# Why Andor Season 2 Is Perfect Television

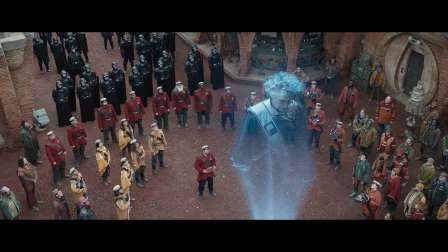61:46 Andor creators represent this with costume colors, story events, dialogue, sets, and even props.
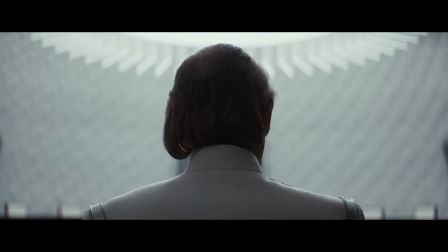61:53 So when Partagaz says, "It just keeps spreading, doesn't it?" we get a fascinating blend of 2 seemingly separate motifs tied together here at the end of the show.
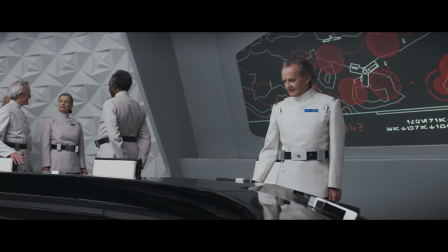62:01 A sickness is known for spreading and being impossible to contain once it infects enough people.
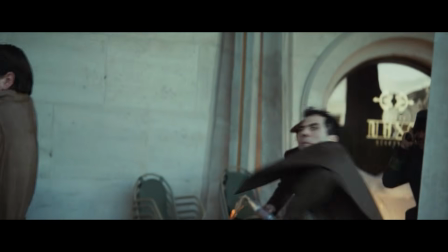62:07 It's been hard to contain.
A fire is also known to spread out of control if it's not contained quickly.
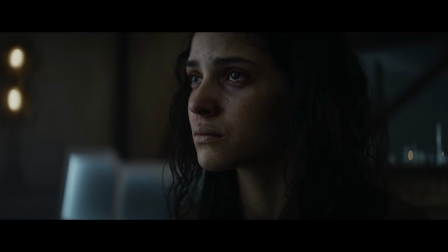62:13 And what happens when you get sick? You typically run a fever, sweat, and can feel like you're burning up at times.
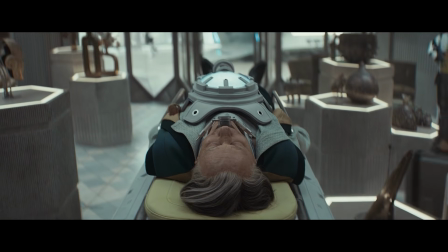62:19 And what happens when you get really sick? You might go to the hospital if necessary.
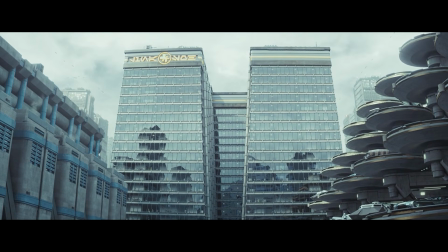62:24 It's funny that episode 10 takes place mostly in a hospital. I didn't find this random at all, given what Partagaz says about disease.
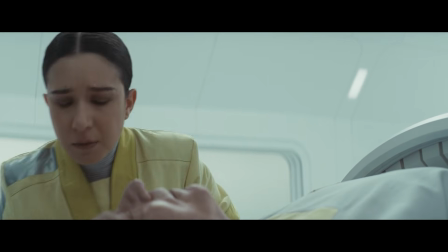62:32 It makes sense that Luthen, the father of the rebellion, would die in an Imperial hospital of all places, as a person the Empire looked at as diseased.
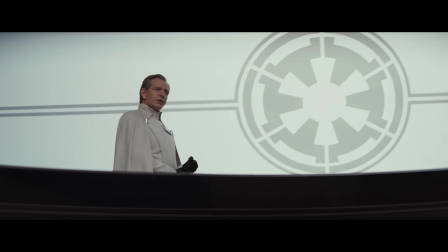62:41 It makes the disturbing white colors of ISB headquarters, Narkina 5, and other Imperial locations make a lot more sense.
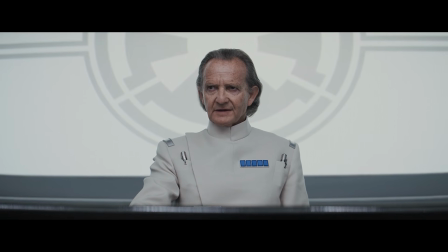62:48 They're clean, spotless, cleansed from any harmful bacteria.
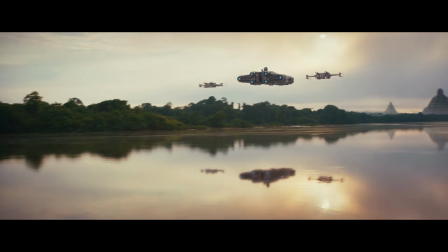62:52 When you contrast that with the look and feel of rebel locations, which are in more natural settings, it creates a visual contradiction.
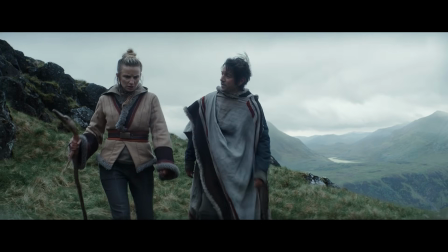62:59 It's typical for disease to thrive in nature. Nature is an unstoppable force, it's chaos.
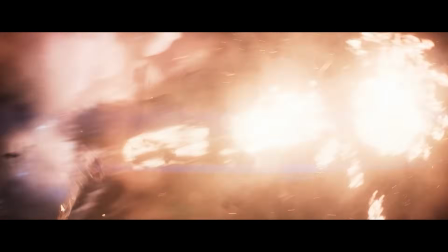63:06 And Andor creators have been trying to show, throughout 24 episodes,
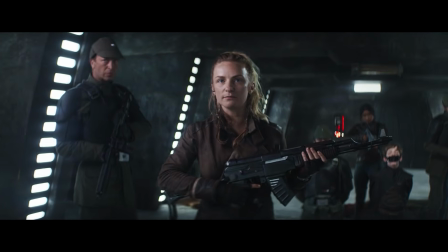63:10 that rebellion is a natural reaction to tyranny, and that furthermore, it is like a disease or a fire.
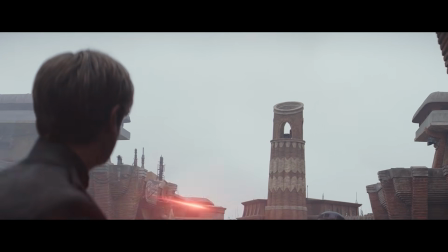63:16 It's impossible to contain once it develops past a certain point. The Imperial need for control is so desperate because it is so unnatural.
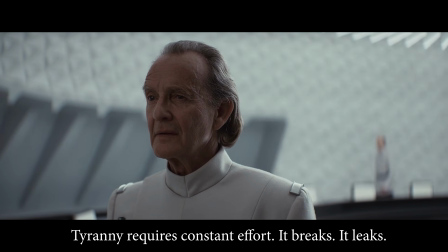63:24 Tyranny requires constant effort. It breaks. It leaks.
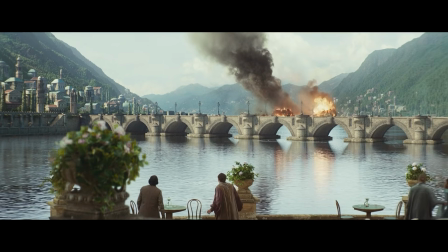63:30 Authority is brittle.
Speaking of fire, in the final 3-episode arc of Andor, there's a few new developments of this theme.
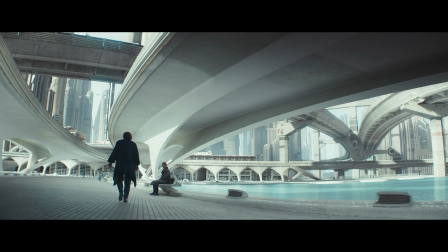63:37 There's a couple spoken references, like when Lonnie tells Luthen, "I'm burned."
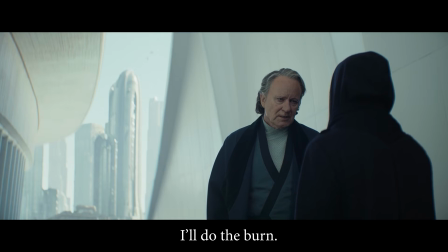63:42 Or when Luthen tells Kleya, "I'll do the burn." talking about the radio in his shop he has to incinerate.
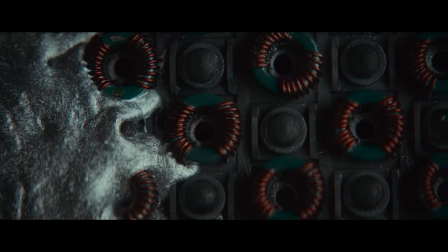63:48 Then there's Kleya's first memory of Luthen, where he was ordered to firebomb a whole street.
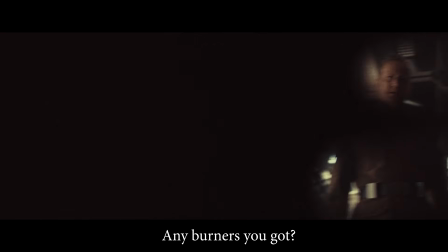63:54 "Any burners you got? He wants that whole street out there on fire."
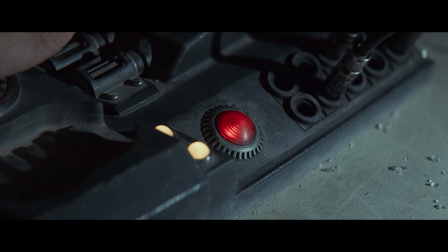63:57 My favorite example of the fire motif in this arc, though, are the numerous red blinking lights representing the messages rebels send to each other via radio.
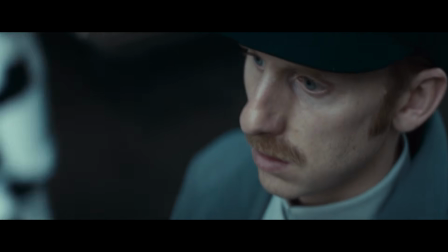64:06 Episode 10 starts off with Lonnie ringing the big bell to get Luthen's attention. It's represented as an ominous red blinking light on the radio. Clea's first message to Willman is represented as a red blinking light,
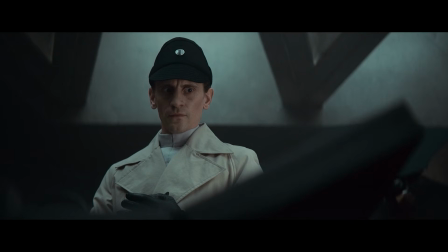64:18 and we see it again as Imperial workers pick up Clea reaching out on Luthen's damaged radio.
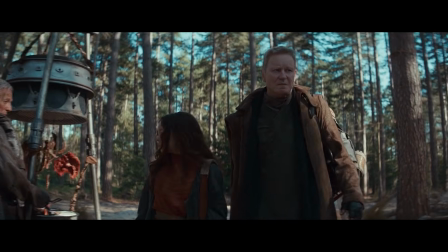64:24 In episode 10, Clea remembers certain moments with Luthen, and on the day they blow up a few Imperial ships, Clea wears red.
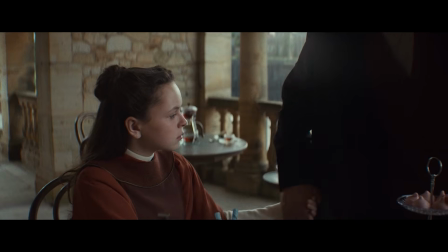64:31 It is the moment she chooses to become a rebel, and what better way to represent her setting her old life on fire than by her wearing red?
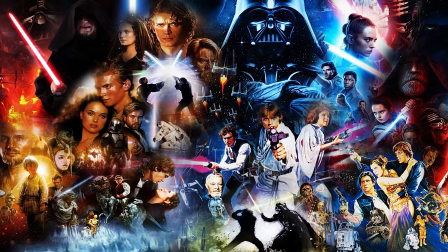64:39 There's a way I think that this fire motif connects to the Star Wars movies, intentional or not.
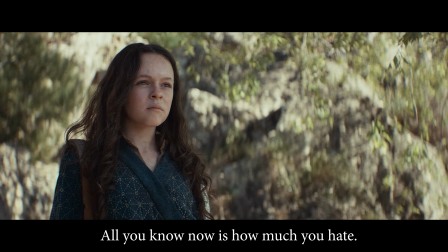64:45 Luthen tells Clea, "All you know now is how much you hate.
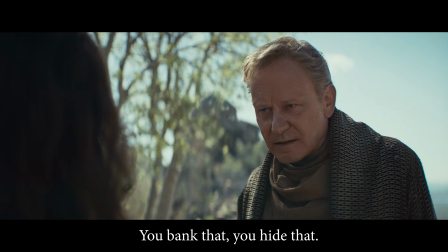64:50 You bank that, you hide that, you keep it alive until you know what to do with it."
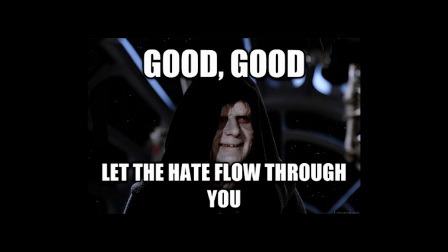64:56 It sounds a lot like the point of view of the Sith, doesn't it?
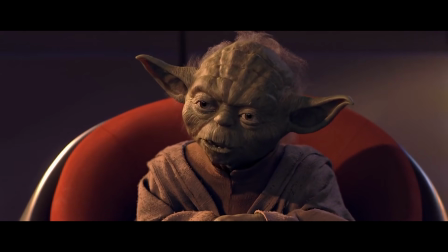64:59 Yoda tells Anakin that fear leads to anger, anger leads to hate, and hate leads to suffering, talking about the way Sith Lords fall into darkness. And what happens to Anakin in the end? He's severely burned on Mustafar and has to live in a suit just to survive.
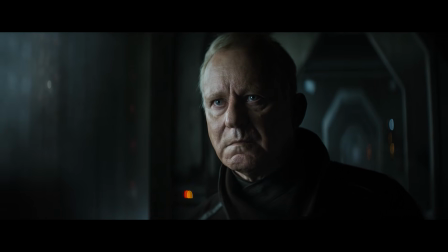65:15 In his epic monologue, Luthen says, "I burn my decency for someone else's future.
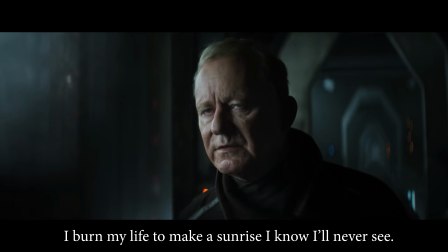65:20 I burn my life to make a sunrise that I know I'll never see."
Fire is a perfect metaphor for hatred.
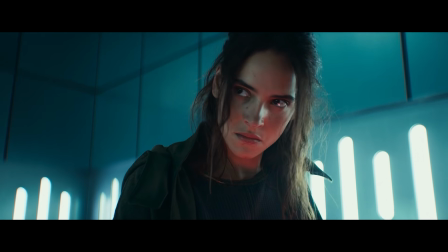65:28 Fire is a perfect metaphor for the spreading of the rebellion and the way it can't be controlled, too.
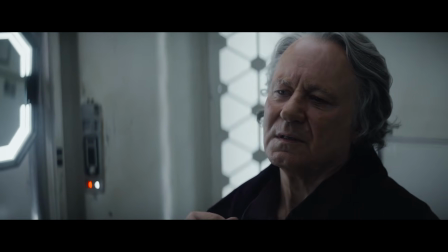65:33 I always looked at Luthen as a great representation, ironically, of both sides of the Force.
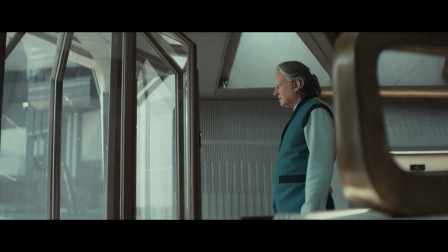65:38 He clearly has a burning hatred for the Empire deep inside him, but he's also in control enough to cut himself off emotionally from what he has to do.
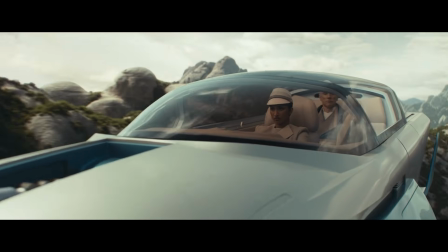65:46 He kills people that are a threat to the cause, or simply lets them die, like Krieger in Season 1.
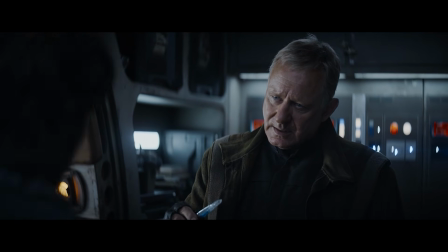65:52 That sounds more Jedi than Sith, controlled, disconnected.